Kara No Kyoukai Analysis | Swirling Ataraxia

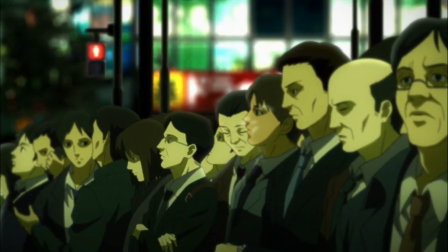[4:12]
Despite this being the longest Kara no Kiyokai movie, it doesn't waste its time with the needless chatter.
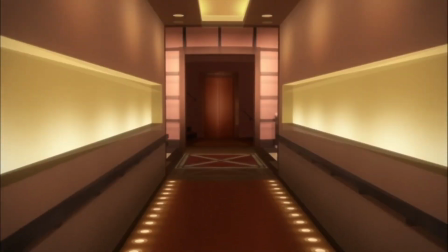[4:19]
This film demands attention, and it respects its audience's ability to parse simple things like Enjo's feelings about his life.
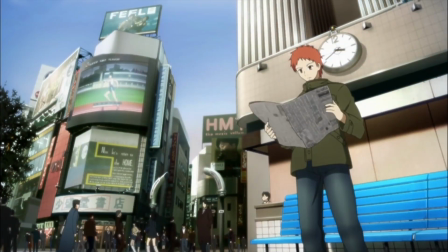[4:28]
During the scene where Enjo's attention is being zapped up by advertising,
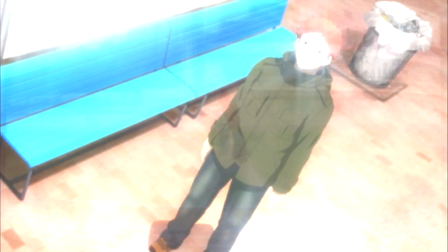[4:32]
Enjo looks at the billboard, sees Runner, and gets entranced with the nostalgia.
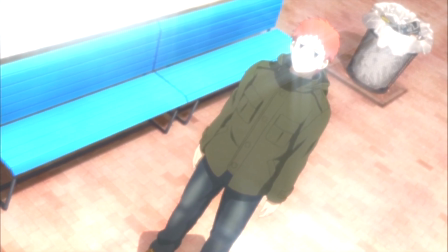[4:37]
It's really simple stuff, but damn if a lot of anime don't fuck it up.
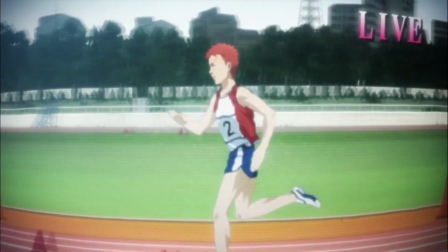[4:44]
Scenes like this are a dime a fucking dozen in the realm of Japanimation.
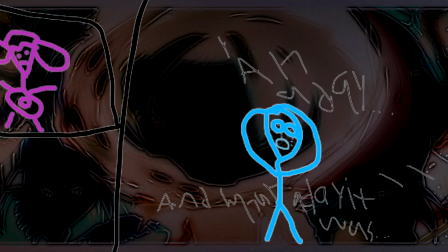[4:49]
Most however make the brazen, horrible mistake of making the protagonist monologue to themselves about the blatantly apparent.
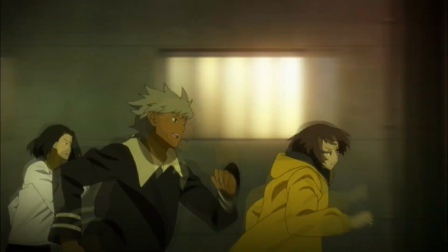[4:58]
The direction and script in a visual medium isn't just meant to be how the story is conveyed.
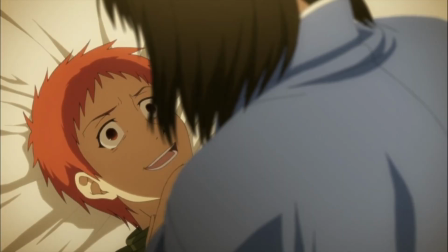[5:04]
It itself is a storytelling method.
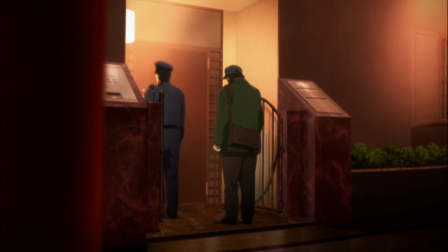[5:08]
That's something criminally underappreciated in the medium and KNK5 knocks it out of the park.
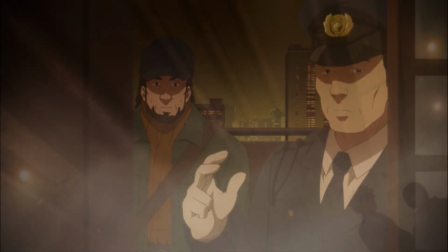[5:15]
On that note, Shiki's introduction.
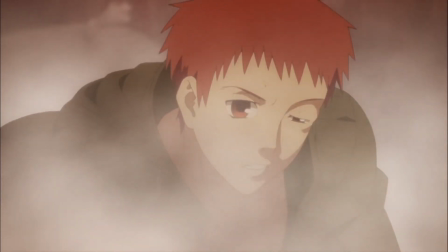[5:19]
She shows up obscured by steam, billowing through a grimy back alley and stomps some curbs.
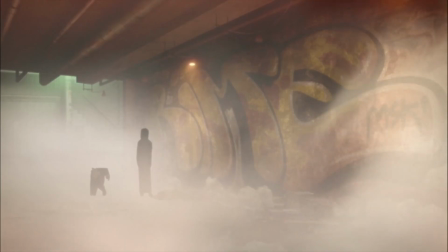[5:27]
Just her gentle caress is enough to make someone vomit. But, wish he'd do that to me.
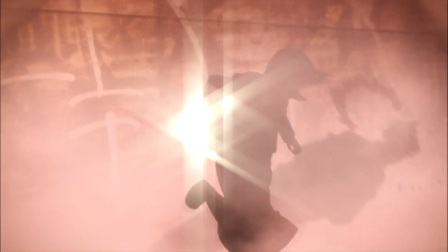[5:34]
Shiki is a neurotic, adorable, sadism-loving angel, and this movie is her at peak form.
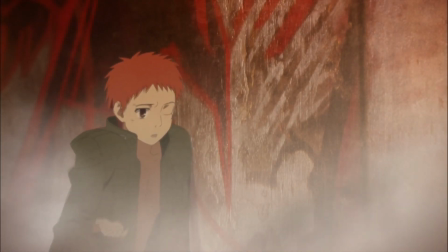[5:42]
Seeing this, as capable as she is cute goddess before him, makes Enjo fall to his knees.
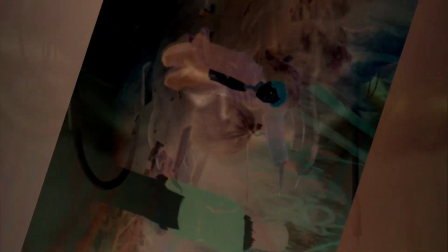[5:50]
To him, who lacks stability, it's only completely and utterly natural that he asks Shiki to take him in.
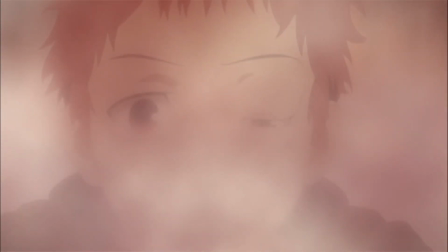[5:58]
She has herself all together.
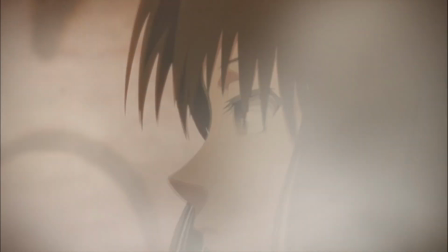[6:00]
Doesn't matter that she's terrifying or outright says, I'm a murderer in a way only a true psychopath could do,
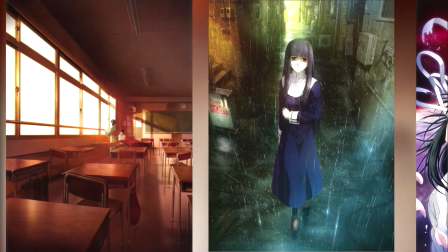[6:07]
charismatically as to make it endearing. This story was originally where Kara no Kyoukai ended.
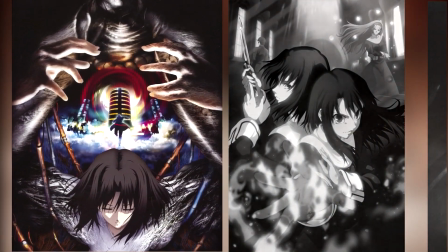[6:15]
Relevant point, because through that framework,
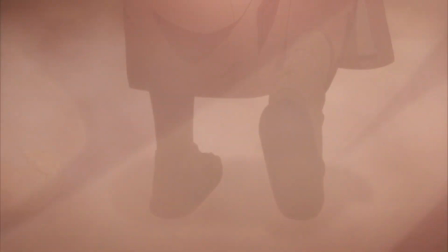[6:17]
it makes Shiki's flashy kimono-fixing antics and complete feeling depiction start to make more sense.
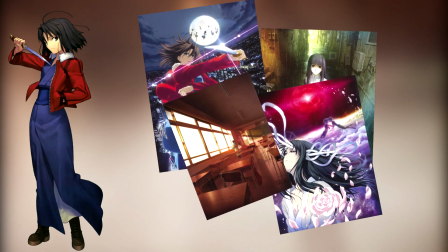[6:26]
The first four stories are the bulk of her development.
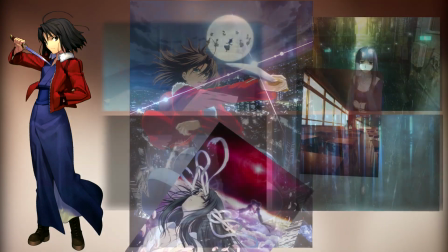[6:30]
They center around a little ways she grows and is influenced by the world, all of which mostly relate to her inner self.
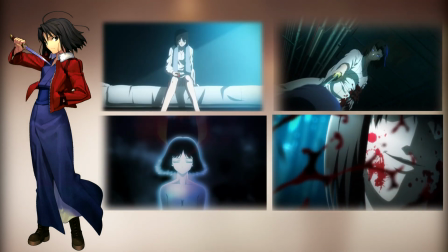[6:38]
After all that introspection, she's self-actualized. What do now?
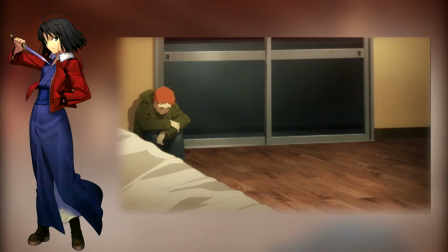[6:44]
That's what her arc is all about here. Which is plenty fine, but it doesn't require her to be in the driver's seat anymore.
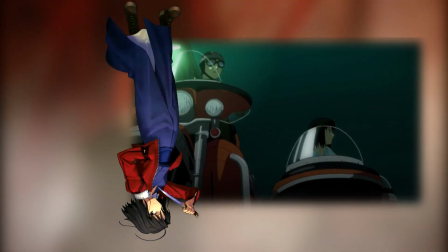[6:51]
I mean, literally, she's not in the driver's seat anymore, she's on the sidecar, get it? high.
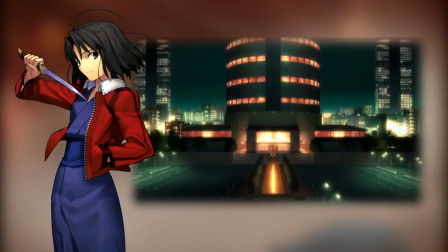[6:55]
Hence why from this movie onward, she either takes a back seat or is paired with someone else.
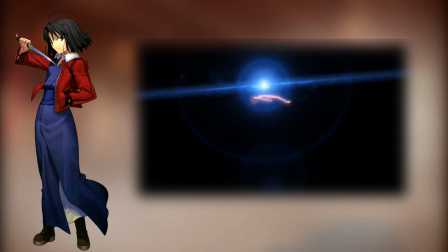[7:01]
In place of the introspective nightmares of Shikiri Yogi,
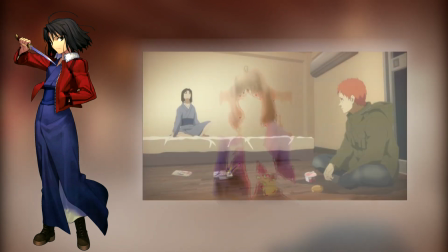[7:06]
this time around there's about a 30 minute stretch that's just her and Enjo living their lives together.
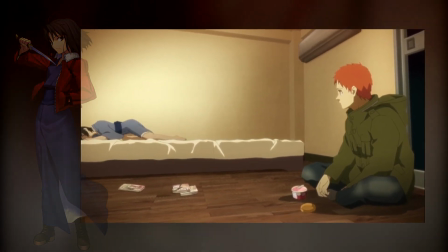[7:11]
The music played during this part starts off on easy, asking a silent question about the duo of murderer housemates.
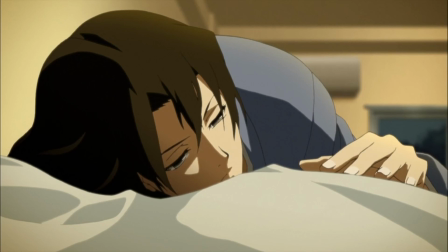[7:20]
Question being, is this situation okay or going to work out in the slightest?
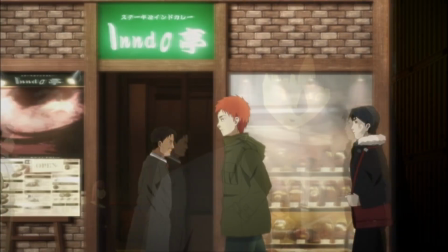[7:26]
Shiki's never been one for hospitality, and Enjo is spiraling in panic more every day.
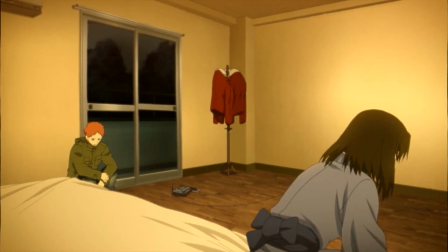[7:38]
But then it gets calm as those worries fade into a peaceful doldrum.
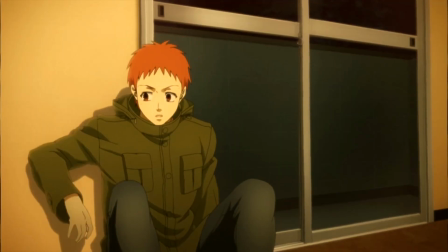[7:44]
The tune isn't outright jovial or anything, it's actually quite melancholic,
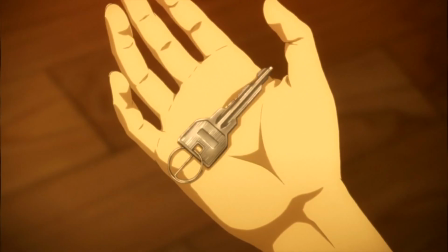[7:49]
but it's a relaxing kind of It signals that though there might be turbulent times ahead,
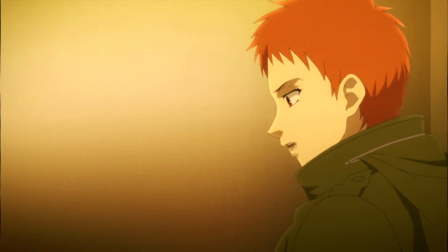[7:54]
for now, the characters get to rest and go about their meaningless days.
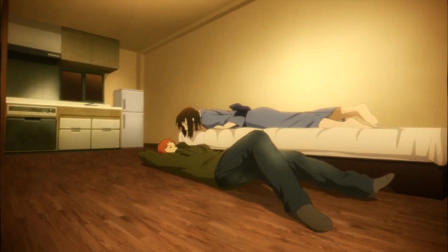[8:00]
There's a snag to the ephemeral comfort Enjo and Shiki share that can taint it a bit in retrospect, though.
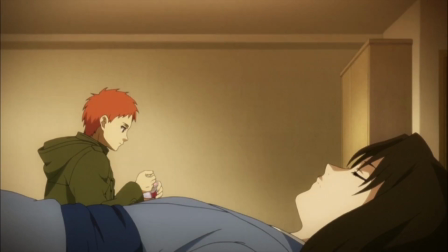[8:08]
At least depending on your outlook. Our boy Enjo technically isn't real.